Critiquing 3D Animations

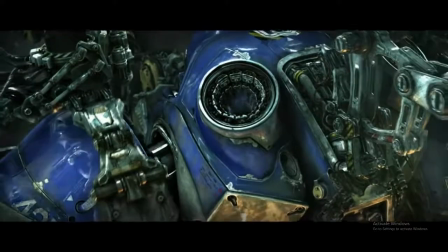Combat suit sealed and locked. You'll carry your prison with you.
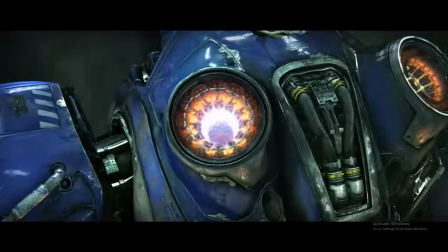That armor will be your new cell.
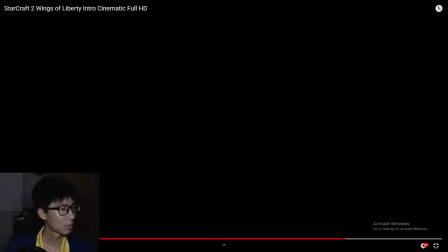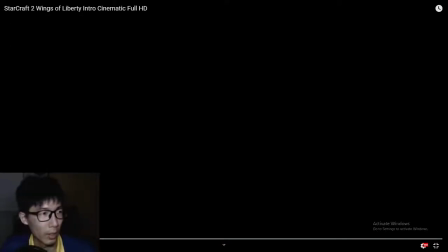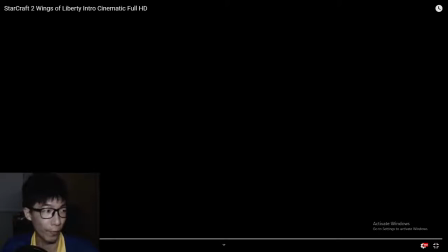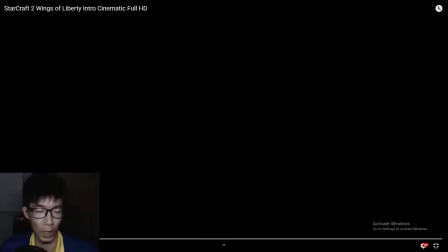They say a man never really knows himself.
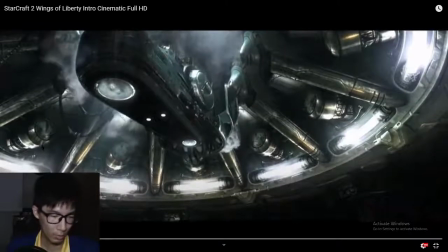Until his freedom's been taken away.
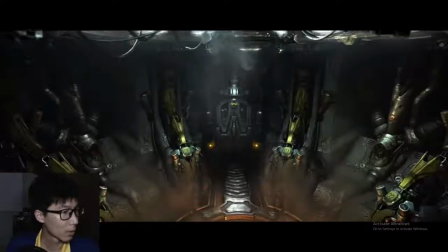A lot of technical issues, man.
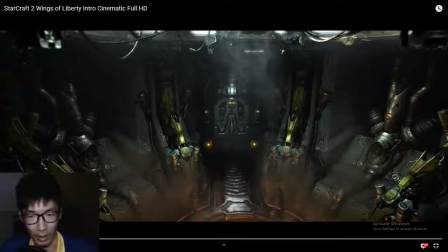So guys, I'm just gonna repeat what I say, that right now we're gonna move into the critiquing portion of this stream. So these cinematics are released by Blizzard, big company. They're gonna churn out top-notch animations.
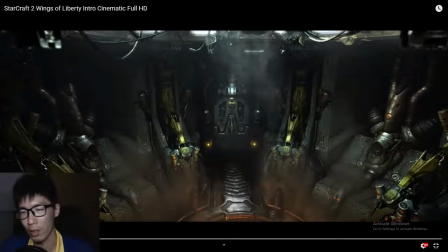So don't expect a lot of detail mistakes, but when it comes to critiquing, there always will be certain things that you can actually pick up. Critiquing, but critiquing is not just about finding faults, it's also about finding good points and raising it to the animator.
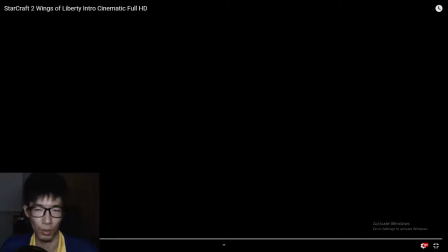So what we're going to do now is to watch the cinematic part by part, and in terms of critiquing, there will be a lot of scrubbing, going back and forth, frame by frame. This is what animators do. So let's just play.
Never really knows himself.
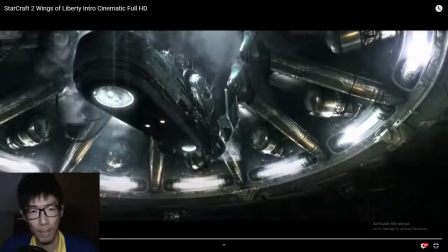This is an establishing shot, opening scene, sets the tone, but you don't really know what's going on.
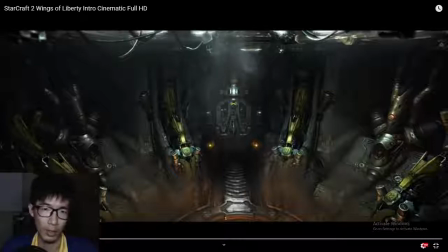Probably some kind of a lab, and this just looks weird. You don't know what the heck this is.
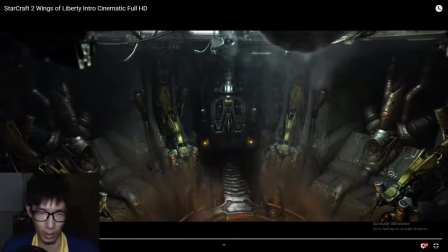I wonder,
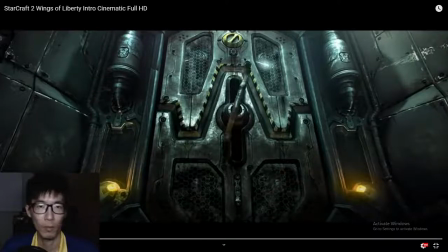how well do you know yourself?
Over here you see very good anticipation.
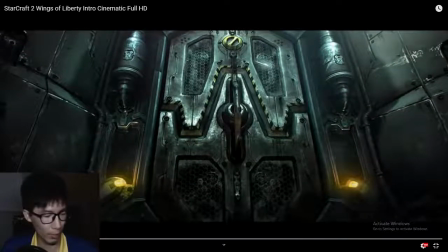I'm also going to be talking about animation principles. That's 12, but I'm not going to really touch on all 12 in depth. So when you look at the handle over here, you see it move a little bit before it actually goes the full motion.
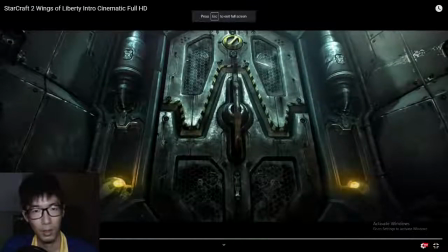Whoops.
How well do you know yourself?
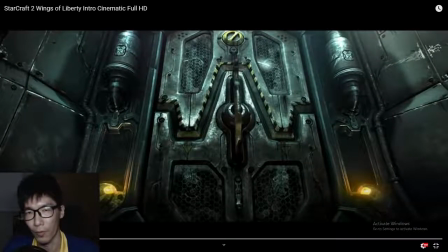Yeah, so you can feel that probably is something very heavy that is being unlocked,
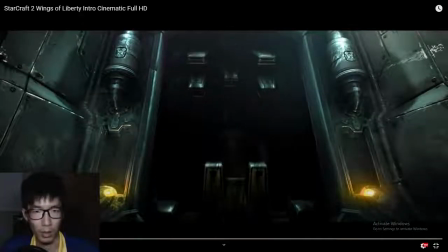and once it breaks past the point of maximum resistance, the whole thing goes through again. Now this is another good shot. You have blackness after the door opens, but yet you still can see something in it.
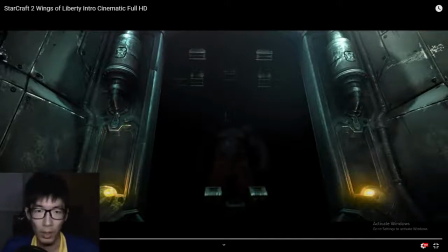Is it a human? Is it an animal or whatever? It just clues to you that there is something in there, and it draws your attention instead of you like looking around at things that don't make sense, like probably
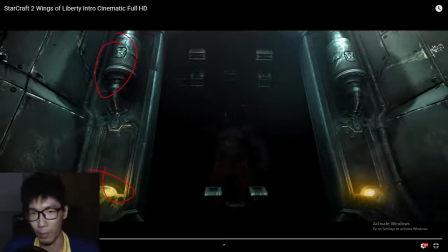this thing over here. Maybe you're looking at dislikes, but they want you to be looking over here. And also another thing is they're placing this right in the middle of the screen, so the human eye is drawn towards the center of a picture most of the time. I would say 90% of the time.
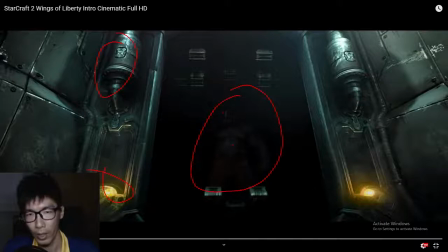And with this hint of glint over here, it really tells the viewer that there is something in there that is going to pop out.
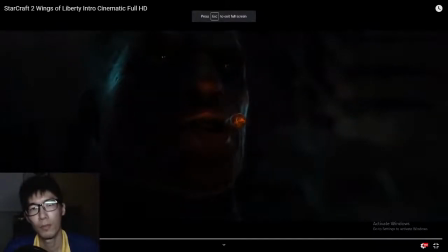Prisoner, step forward onto the platform.
Audio cue, prisoner.